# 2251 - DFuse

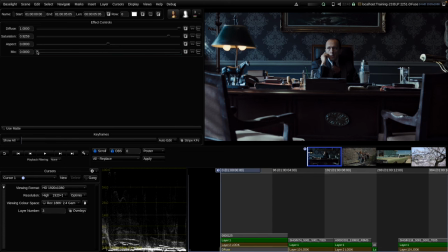249s
And that's why I prefer not to start with that image here as a reference, because then maybe adding diffusion might feel too artificial. My personal technique is, let's start way too soft
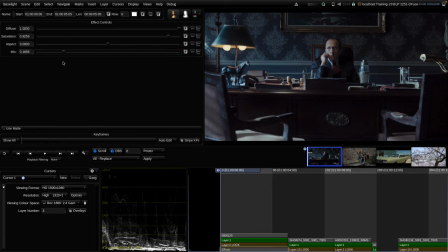263s
and then find the level by lowering the mix slider and going down here. I would say something in that range here looks quite good to me. So it's around 25% here for the mix. So I'll show you an before and after.
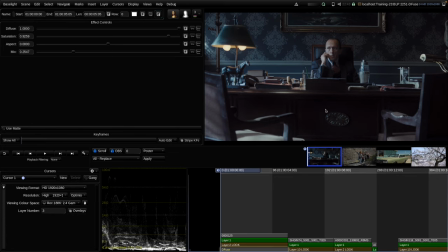282s
So this is before, this is after. Quite dramatic of an effect, I would say. And what I personally really love about the operator is how it removes that overly digital crispness and sharpness out of digitally acquired images with sharp lenses, for example.
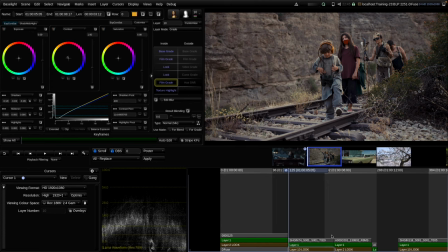301s
Let's move on to the next example. And as all the other shots in the timeline today, they all have the same stack applied. So there's a basic grading layer here as a layer one. And then I have a look layer applied that adds a certain look to the image.
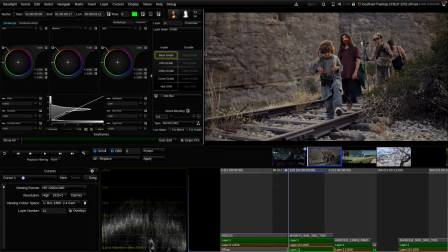319s
And typically I apply the diffuse operator in a separate layer below my look layer.
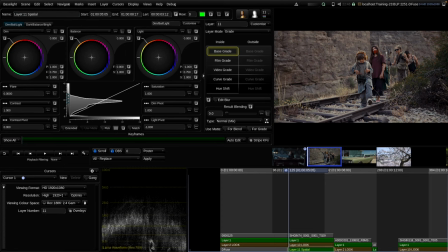327s
And typically I label that layer spatial, and then I add the diffuse operator here into that layer. And typically I then combine it with other spatial look operations like texture equalizer, texture highlight, sharpen, etc.
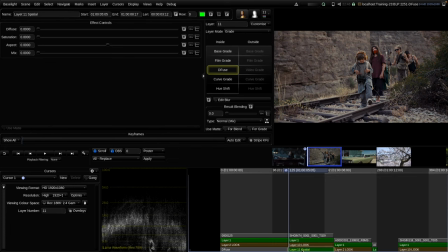346s
But today we focus only on the diffuse.
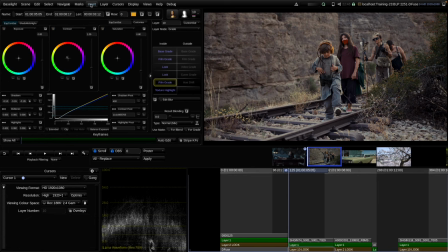349s
Therefore, I just insert it as a single strip to make it simpler in the stack. So now I will show you my normal diffuse technique one more time. I raise diffuse all the way up to 1.0.
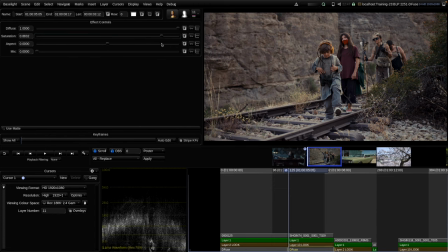363s
The saturation, personally, I always prefer here in the high 80 or 90% range. And then I add a lot of mix. One first, that it's way too much.
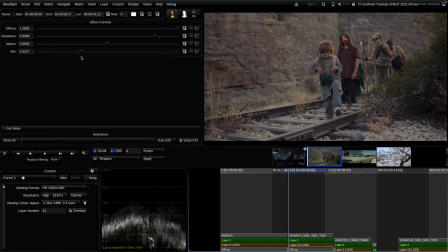379s
And then after a moment, lowering the mix level until I feel that the image looks really nice, not overly crisp, but also not unrealistically soft. Yeah, maybe something around here. So usually I end up in a range between 10 and
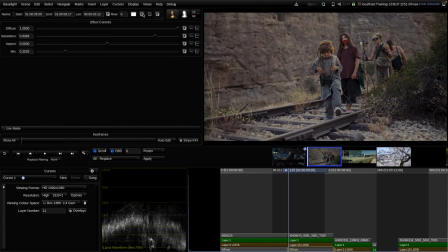397s
0.20 to maximum 0.30, I would say, for a typical diffuse as a look operator. Again, here we can see quite a dramatic effect. This is before, this is after, but I really love that effect and that softness it adds to the images.
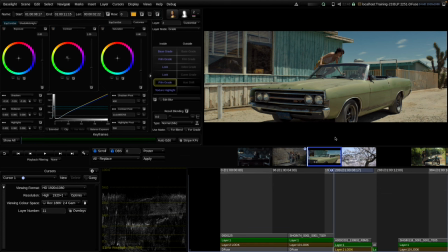417s
And here the third similar example. This image already looks quite cinematic, I would say. It's shot on an anamorphic lens, has great lighting, great framing, etc. Still, what we should see is that adding the diffuse, from my point of view,
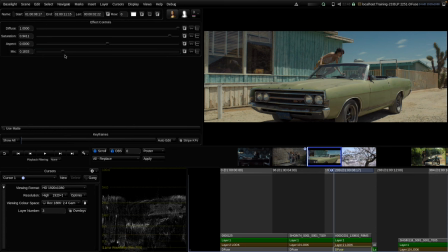433s
adds an even better cinematic quality to the image. Now I'm starting to mix it in. This is definitely too much. Slowly lowering the value. Yeah, maybe something around here again.
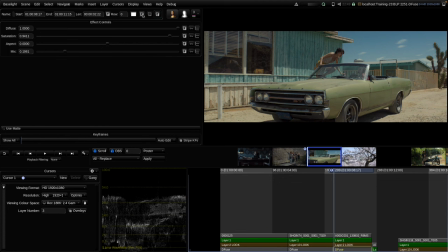452s
I would say it's again around the 20% mark. And this is the before, this is after. One more time. So this is my default approach to diffuse that I used on a lot of my personal projects.
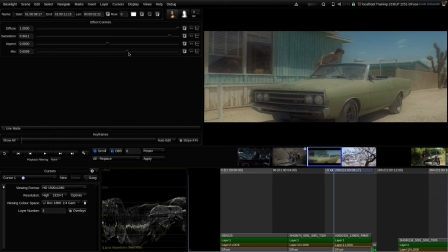473s
So far, I haven't explained the aspect parameter of the diffuse operator. Let's raise the mix first one more time. With the aspect, we can stretch the diffusion either in the vertical or in the horizontal
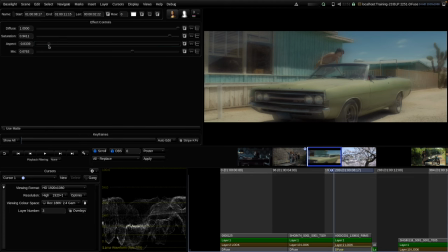489s
direction to mimic more like an anamorphic optical effect on the image. But personally, I rarely used that parameter.